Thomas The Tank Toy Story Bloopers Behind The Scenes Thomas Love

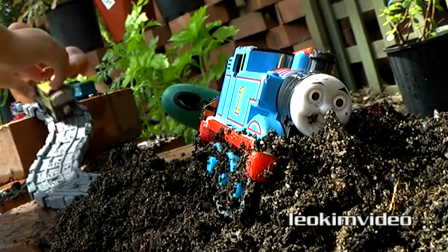1023s Quick, smash! Growl! Quick, quick, quick!
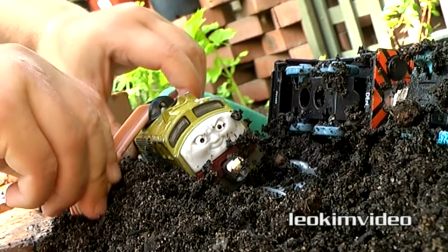1028s Messy.
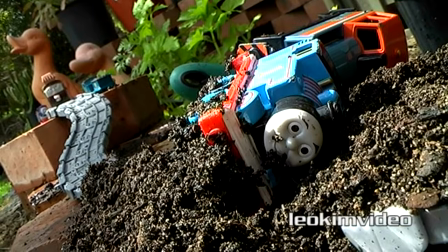1032s Get Diesel 10 into Tom real fast. Go with Diesel 10. Rawr!
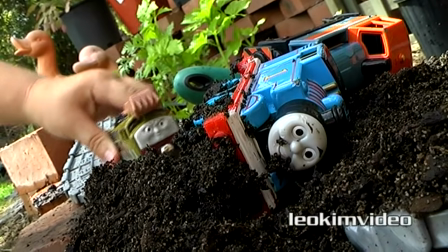1037s Oh, Rawr! Fast! Rawr! wow.
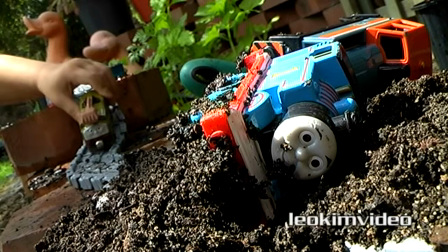1042s Fast! Rawr!
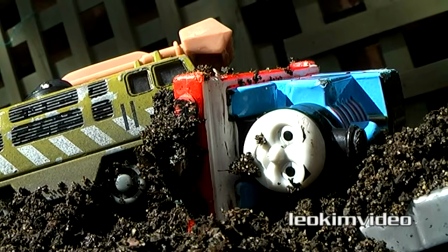1047s That one, that. There you. Stop.
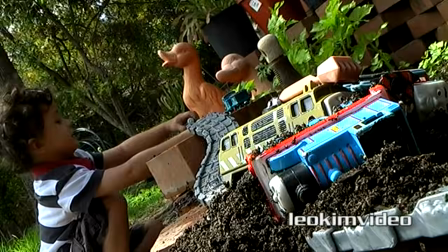1056s I want the river.
Ah yes, toys out in the rain. It always happens, doesn't it?
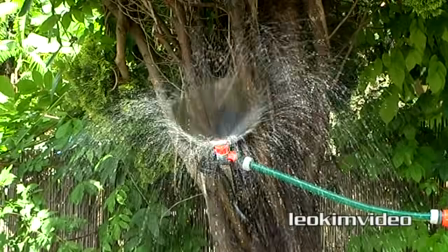1063s
But there's another little reason why this shot was in here, and a work colleague of mine had just passed away,
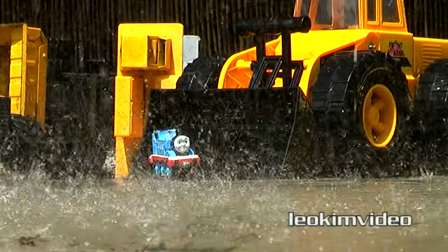1068s
and I thought, wow, wouldn't it be nice to do a small tribute to him in this scene?
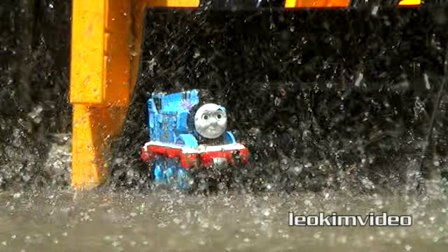1073s
And the sort of work that he did was he made fake rain. Maybe that's all I'm going to say about that.
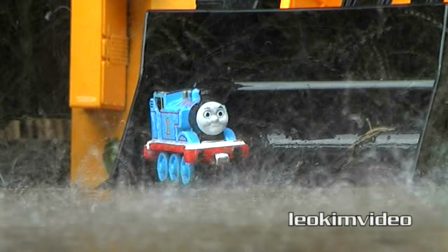1078s
But there was one thing I had to do. I needed a little bit of overcast weather, because I think it always looks dodgy when you see rain falling when the sun's out.
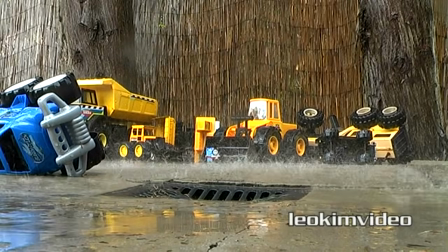1086s
And this video was made during January and February of the Australian summer, so hey,
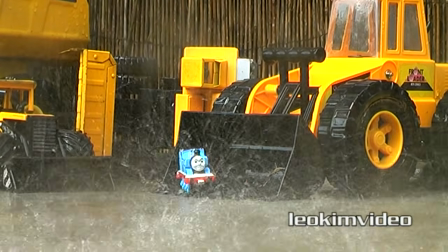1091s
it's fun to play in the rain, and my son was able to come out and have a bit of a splash in the water.
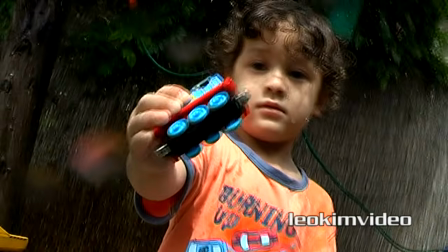1097s Wet. It's all wet.
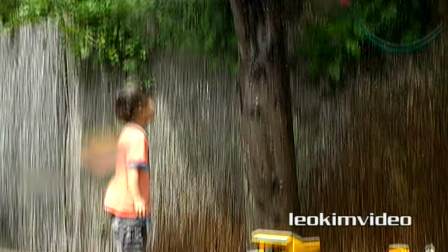1100s
And when these scenes start to happen in the video, Thomas is finding himself in all sorts of different situations,
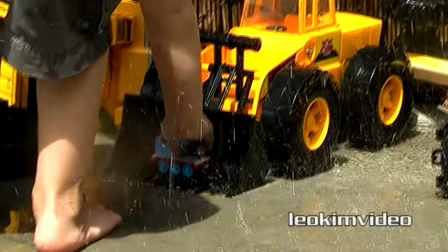1106s
and hopefully this is telling the story that there's a little bit of distance between him and the boy who once loved him so much.
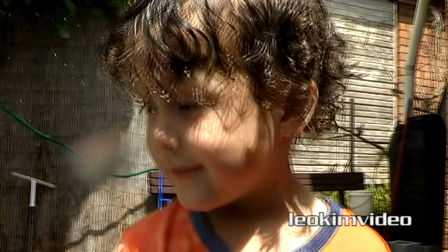1113s That is the fake rain. So that's raining over there? Yeah.
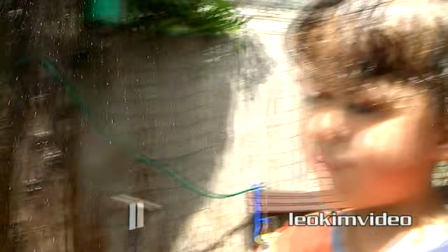1118s How do you get that? And it's not raining here. Yeah.
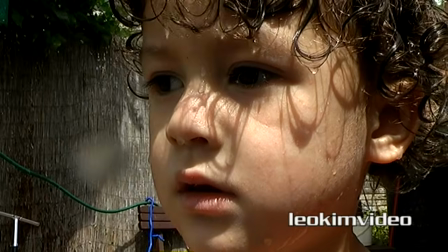1122s They call that fake rain. Have you ever heard of fake rain before? Yeah, morning I get back.
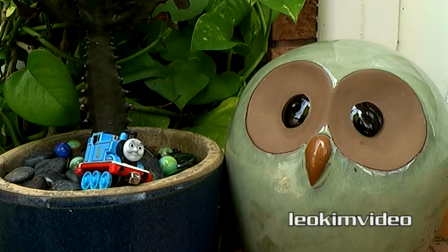1130s Oh, really? Yeah.
Oh, this is becoming a very long video, and I'm really sorry for that,
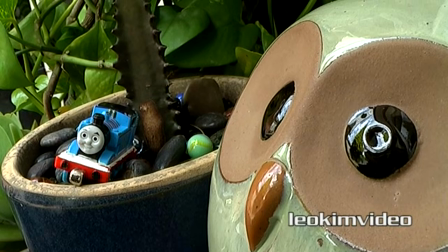1135s
but I didn't want to break this behind the scenes video up because I think you need to see what went on as one hit.
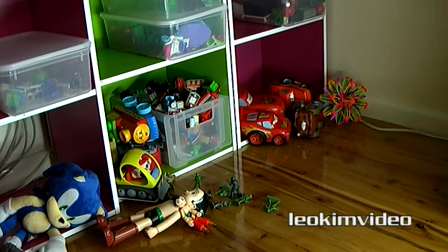1141s
And there was a scene I did where Thomas is in with a bunch of toys, and there's an Astro Boy there as well.
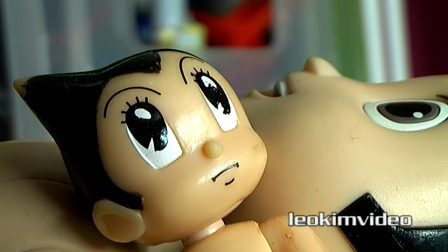1147s
And the reason why I did this scene is when I was my son's age, and that's about 3.5 in this video,
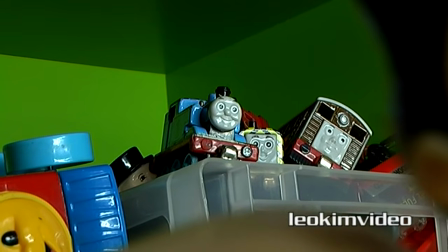1152s
the sorts of things I used to watch was things like the original Astro Boy and another Japanese anime called Prince Planet.
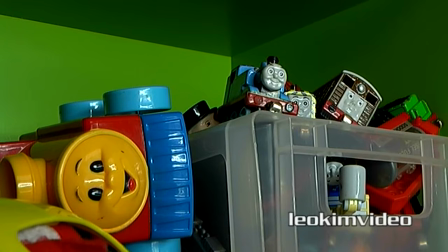1159s
And in a very strange way, they had a huge effect over the things that I ended up liking later on in life.
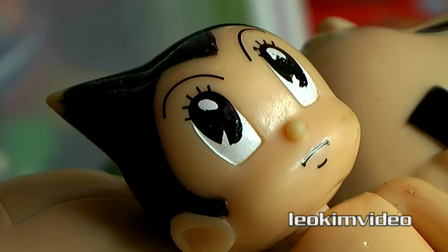1165s
Another notable TV show that had a big effect on me was the TV show Thunderbirds,
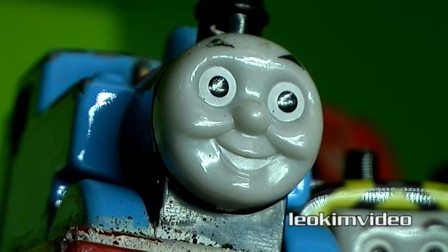1170s
but that came along a little bit later, but my exposure to that TV show was happening maybe a few years after Astro Boy.
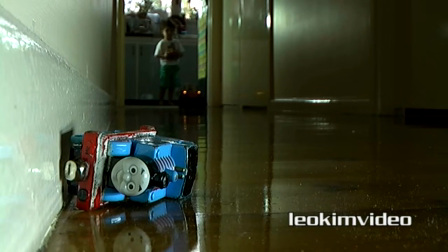1179s Keep coming. Keep coming.
Oh, the next scene was a difficult one, probably one of the most difficult in the whole video,
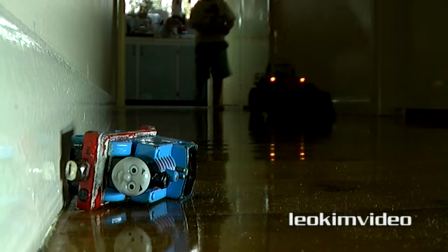1192s
and that's because it involved my son driving a remote controlled vehicle, and he had to sort of get to a certain position next to Thomas.
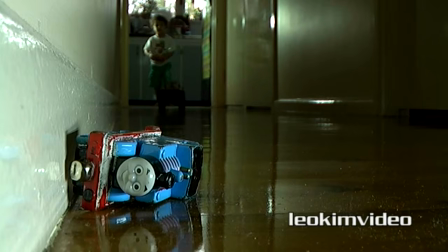1199s
And the point of this scene is, well, it's got to a point in Thomas's life where there are other bigger and better toys in the house that are attracting my son's attention.
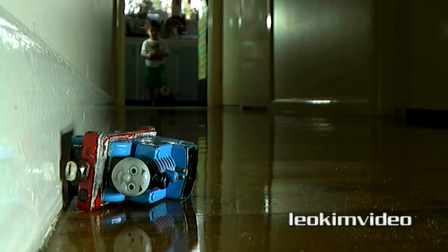1207s
I never intended Thomas to be picked up by the scoop of this vehicle, but one of the takes,
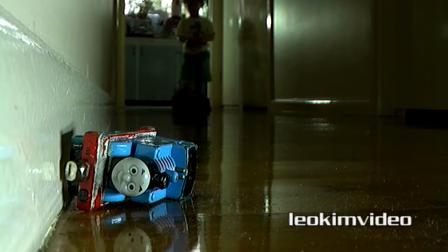1212s
the tractor came along and it sort of scooped Thomas up. and in the end, like so many times in this video,
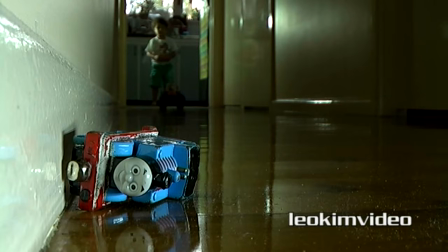1217s
I thought, well, that was a bit of a mistake, but hey, it looks sort of cool.
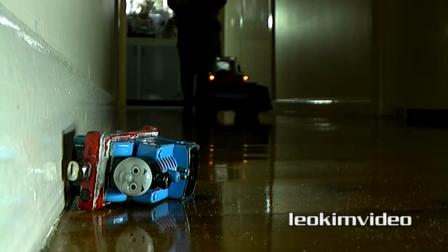1220s
This is one of the last scenes where you'll see my son in the video, and there was one other that I shot but it never made it onto the video,
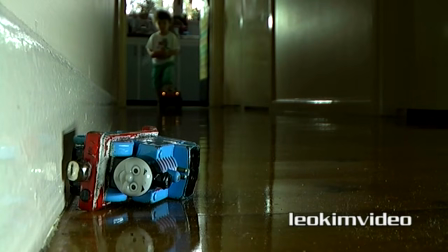1227s
and we'll take a look at that after we review this nightmare of this RC, whatever it is, going past Thomas.
Okay, keep coming, walk all the way, don't stop, keep coming, don't stop, don't stop, go, keep walking, go, keep walking, keep going.
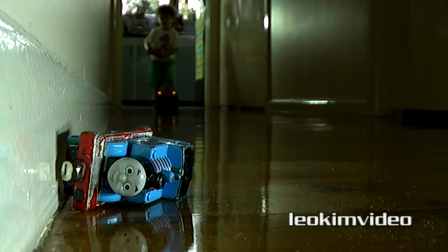1251s Keep walking. Keep going, keep going. That's it.
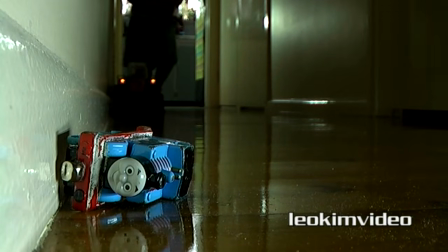1256s Keep going. Keep going. That's it.
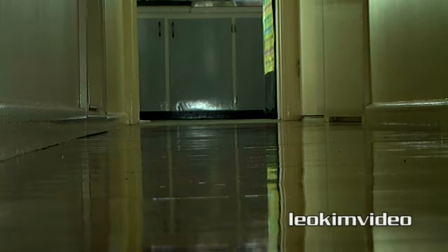1263s Go, yep, go.
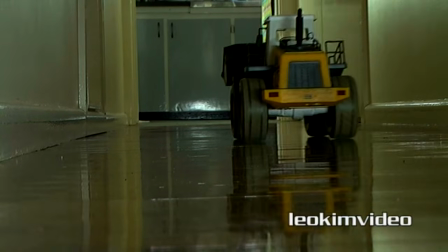1267s Keep going, keep going.